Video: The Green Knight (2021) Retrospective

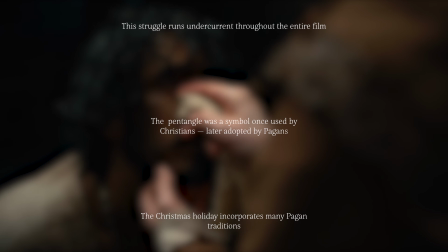I mentioned earlier that The Green Knight began as an atmospheric travelogue.
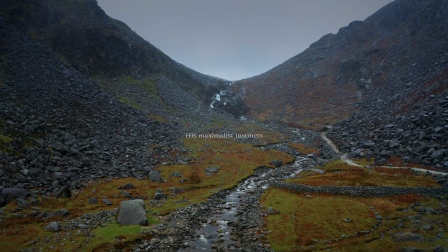It's that initial focus that helped guide this film into what it finally became, a movie that seeks to immerse its viewers in Gawain's journey. It nails down a hard-to-achieve rhythm, marrying, as Lowery describes,
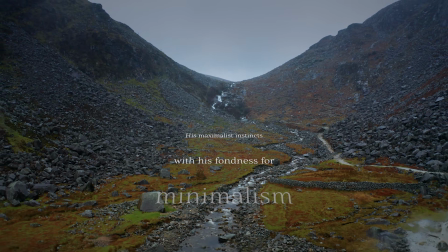his maximalist instincts with his fondness for minimalism, and nowhere is that more evident than in this chapter.
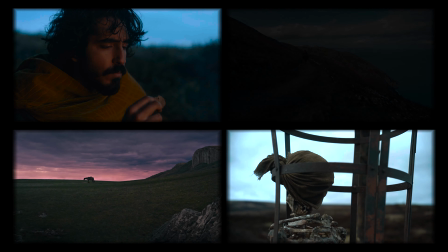The Journey Out. It's filled to the brim with long takes and mundane activities, a sharp departure from the film's first 30 minutes. Take, for example, Gawain riding out from Camelot. It's our first long, unbroken take, and does well to establish the scale of this setting.
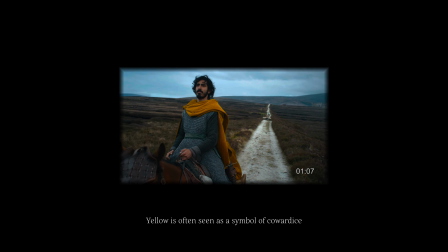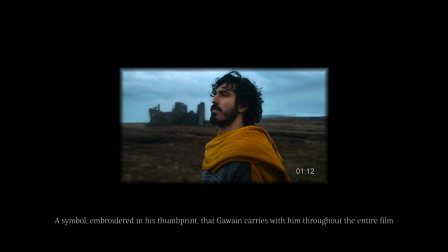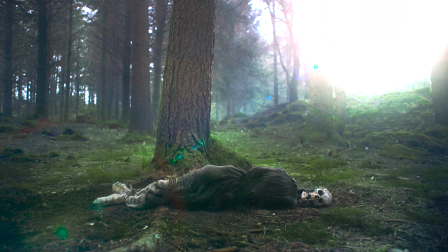In addition, Lowery spends a considerable amount of time showing us the world around and outside of Gawain's concern, contrasting his inner struggle with environmental destruction, war, and other existential threats.
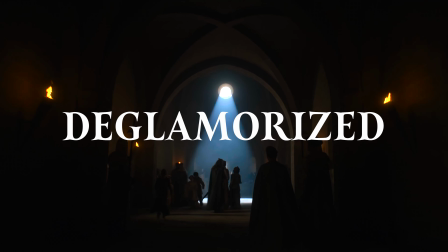Ours is a Camelot in decline, deglamorized, demoralized, and demythologized.
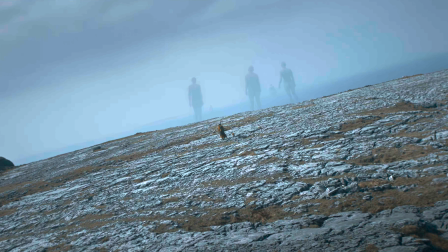Even its magic is leaving the world behind.
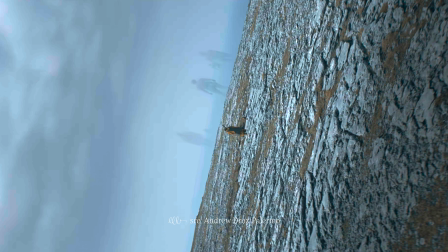We had the idea kind of early on that we wanted Camelot to feel like, civilization at its worst.
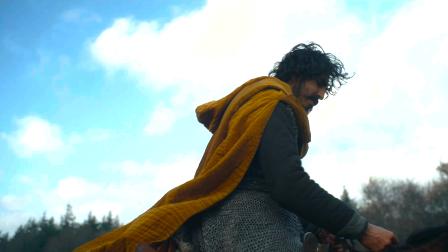This chapter is Gawain's first real test, and subsequently, his first moral failure.
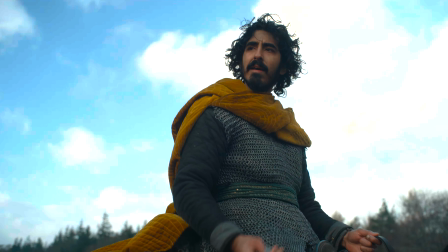It's a question of generosity. Gawain is willing to give, but only after being prompted.
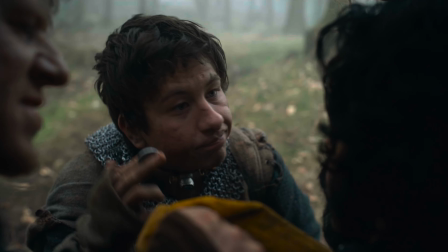And regardless, it just weren't enough.
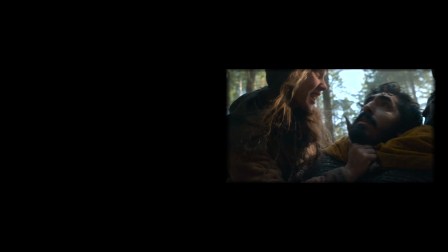Gawain's subsequent capture is a failure on multiple parts, impressing the idea that he's unable to live up to the chivalric code.
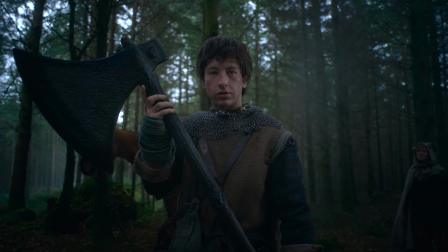The breaking of his shield represents the breaking of his covenant, and the scavenger's insistence to finish his quest for him is a measure of Gawain's worth.
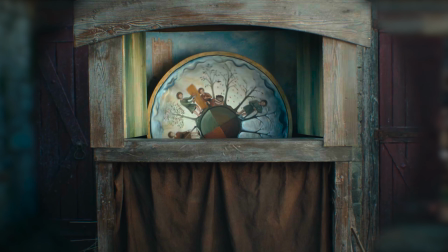This is also a great time to dive into the film's technicals. Lowery pays special care to the film's visual language, a constant reminder of time and mortality. And it's in this scene that both first impose themselves. As the seasons change in rotation, so too does the camera, now a panorama of Gawain's surroundings. It revolves in a clockwise, 360-degree revolution, resting on his skeletal remains, a reality where he never fought back. And, as he contemplates this outcome, the camera revolves back in the other direction, resting again on Gawain as he commits to living, to finishing his quest.
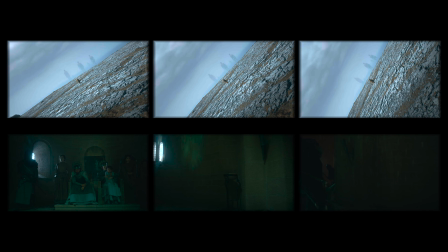This kind of camera work will come up again later as a recurring visual motif, but the interesting cinematography doesn't end here.
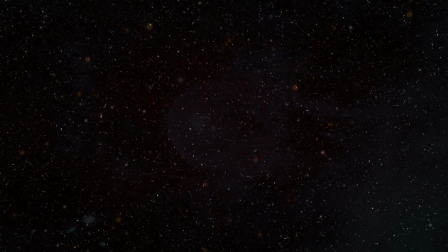The Green Knight as a whole is filled to the brim with inspired visual choices and creative flair.
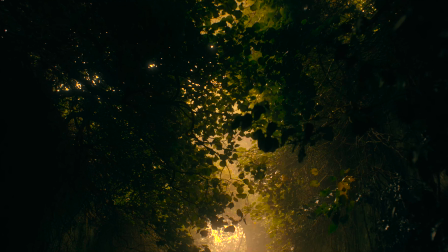Wide frame shots with a near 180 degree field of view,
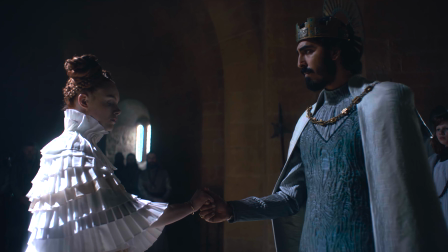65mm close-ups with soft fall-off, and dream sequences shot on a lens with heavy vignette and smeared Vaseline.
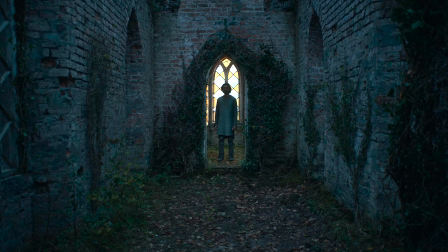For Lowery and his DP, Andrew Droz Palermo, their goal was to create something that felt both dynamic and three-dimensional.
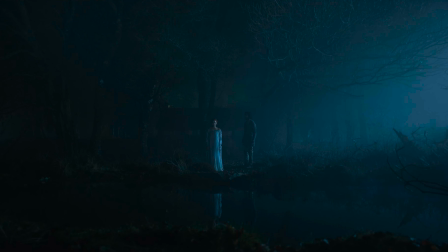Gawain's next encounter is with Saint Winifred, a Welsh woman venerated in the 12th century.
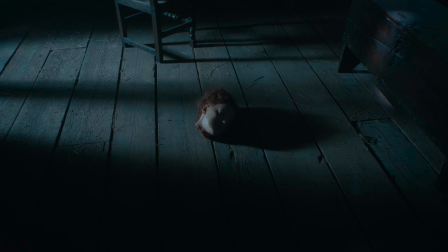According to legend, she was pursued and beheaded by her suitor, at which point a healing spring was said to have appeared.
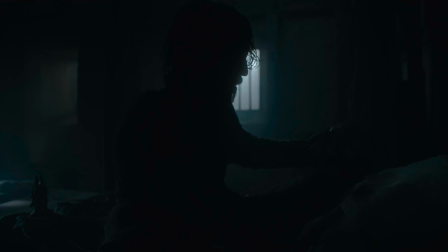Sometime later, her head was found and rejoined to her body, restoring her back to life.
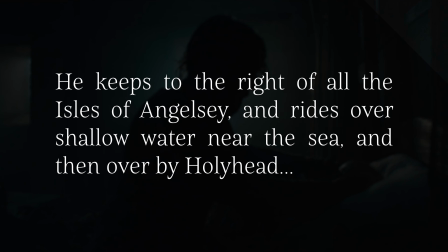Opinions differ, but there's a chance the poem makes a passing mention to St. Winifred's well.
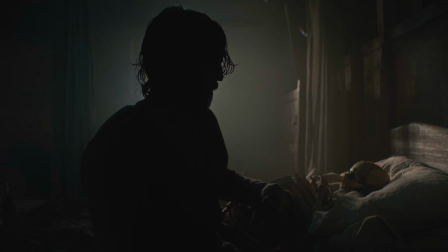And if so, Lowery takes that reference and expands upon it, echoing parts of the original legend.
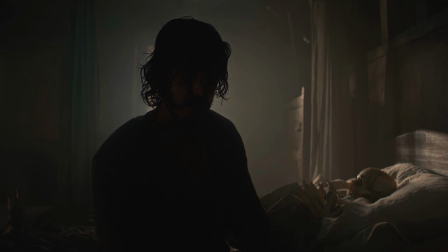I've lost something as well.
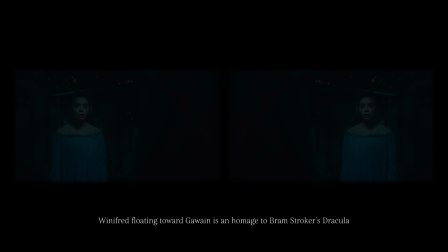Will you help me find it? What are you doing? Do not touch me. And I should know better.
On one hand, you can look at this scene as Gawain reaching out to confirm whether Winifred is real. On the other hand, it's an inappropriate way for Gawain to conduct himself.
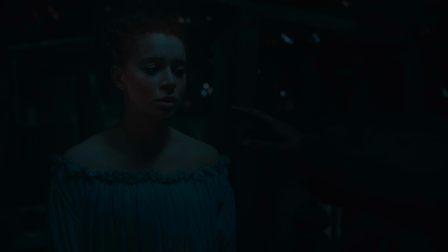So again, Gawain breaks his virtue, first by trying to touch Winifred without her permission, and second by asking for a reward.
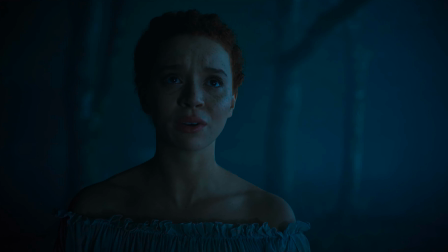Why would you ask me that? Why would you ever ask me that?
Ultimately though, Gawain goes through with her request.
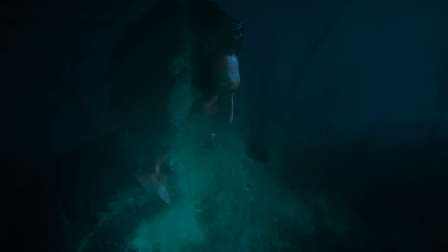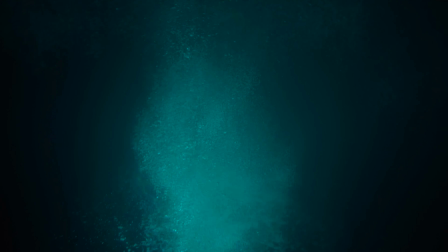The interlude serves a similar function to the journey out, with just as many scenes of Gawain traveling across the land.
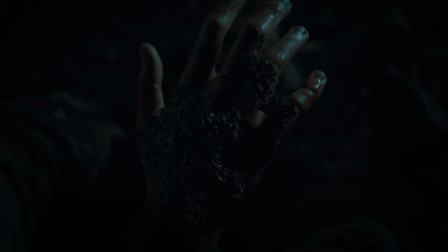The difference this time, however, is that it comes with a surreal bent.
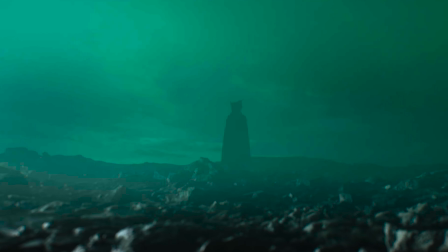Gawain makes official with his traveling fox companion, experiences a series of hallucinations, and encounters some giants.
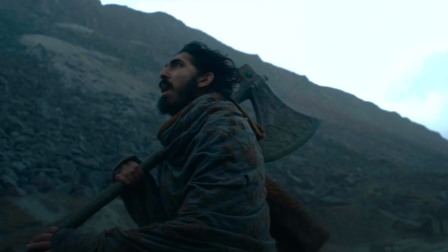Again, a minor reference from that of the poem, and again, a test of Gawain's virtue.
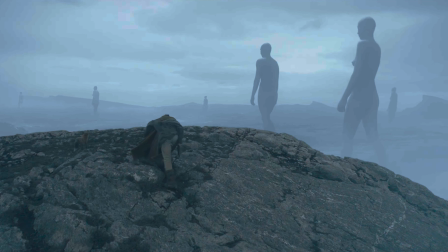Here, he asks for a ride across the valley, literally trying to stand on the shoulder of giants, but the fox howls at them,
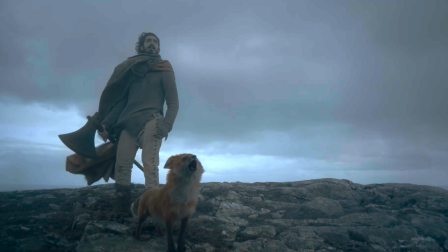preventing Gawain from cheating his quest.
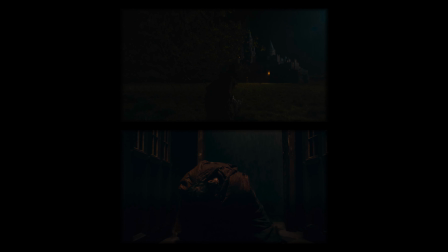Gawain's arrival at the Lord and Lady's castle feels like a significant departure from the film up till now, both in time and place.
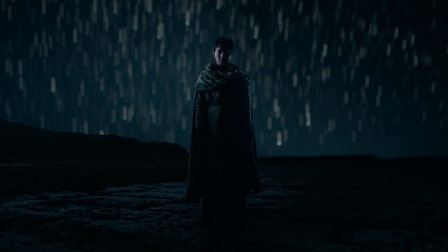If the previous chapter felt a tinge surreal, then I'd argue this one is full-blown.
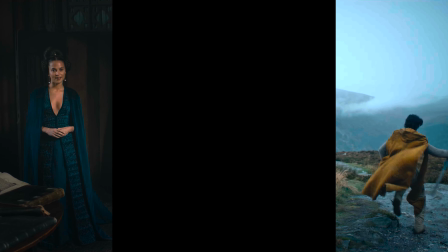The interior and exterior shots are from a hodgepodge of different castles and manors,
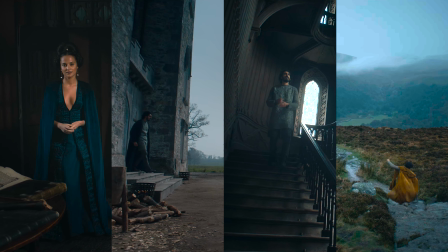each from a range of different time periods, up to and including the 18th century. The production and set design add to this otherworldly, dreamlike feel, with bed curtains that seem to stretch on forever, or the use of camera obscura centuries in advance.
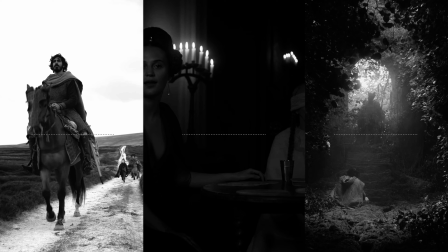I don't think it's coincidence that this location is the most affluent and well-lit interior that we've seen, a sharp contrast to the bleak and barren Camelot.
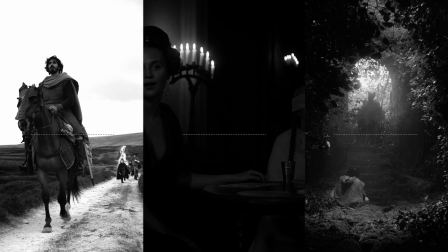This isn't even to mention the soundtrack, which throughout this film has been a mix of medieval instrumentation,
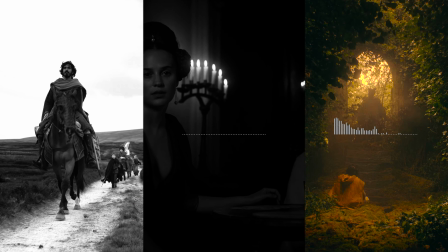old English choir, and pulsing electronica.
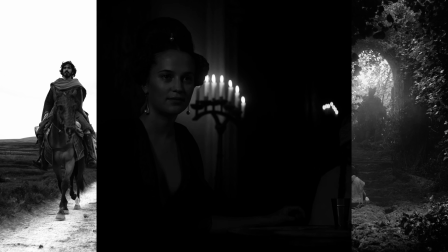All these elements come to a head in this chapter, which to me is the most surreal and esoteric one this film has to offer. After fainting, Gawain wakes up in an unfamiliar bed.
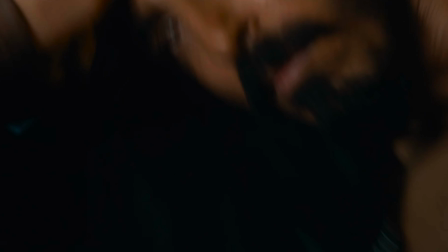It's this scene that the film reintroduces us to two important readings, the same two I said we'd circle back to earlier.
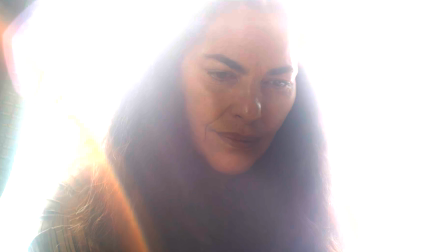We're reminded that Gawain's mother is behind all of this, and we're given the slightest hint of sexual tension between Gawain and the Lord.
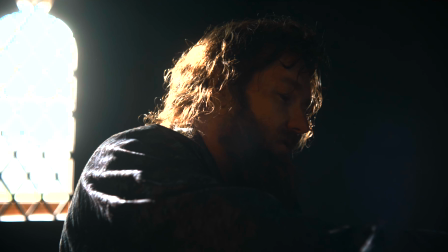Oh, fear not, Sir Gawain. You only slept through the night.
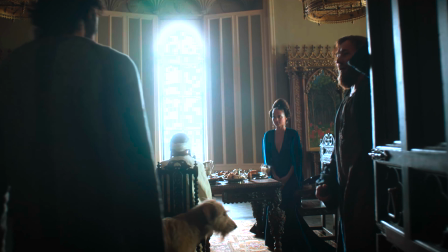In the following sequence, we're introduced to the lady and the crone, the former of whom is played by the same actor as Gawain's girlfriend, Essel.
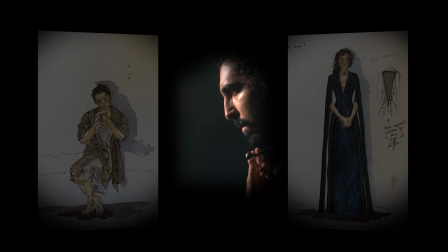It's no coincidence that the one who tempts Gawain's chastity has a familiar face, calling into question Gawain's moral character.
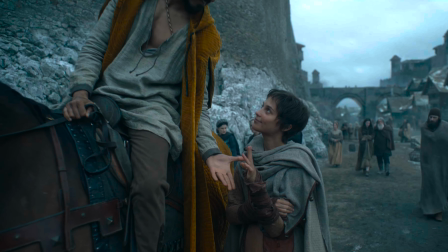It's not Essel's person that he can't commit to, it's her lack of social status.
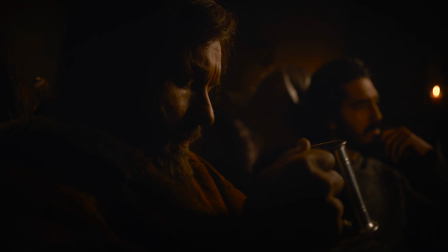The exchange of winnings in this film has the same rules to that of the poem. The Lord will give Gawain whatever he hunts,
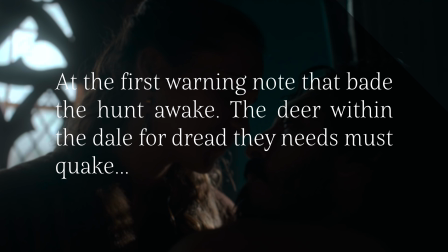and Gawain will give the Lord whatever he receives in the house. In the poem, the scenes of Gawain at the manor are interlaced, bouncing between seduction and hunt.
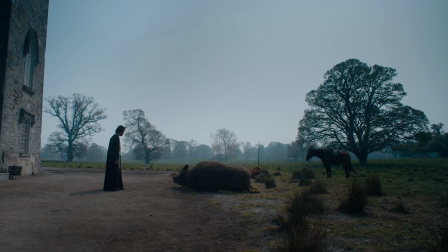However, Lowery, in the interest of sticking with Gawain's point of view, removed the hunting scenes,
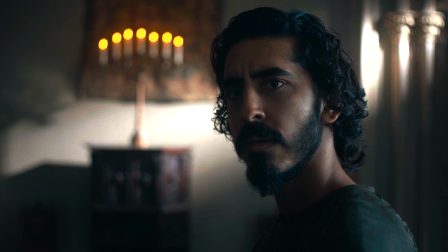choosing instead to allude to them through painting or by bringing them to Gawain directly.
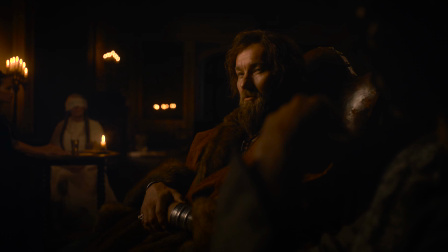It's also at this point in the film that we get a direct assessment of the Green Knight and all that he represents.
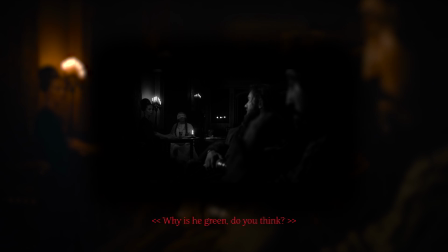Why is it green, do you think? The Knight.
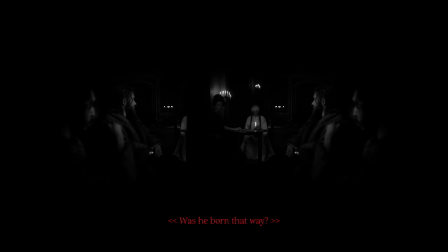Yes. Was he born that way? Perhaps it is the color of his blood when he blushes. But why green? Why not blue? Or red? Because he's not of this earth. But green is the color of earth, of living things, of life. And of rot. Yes. Yes.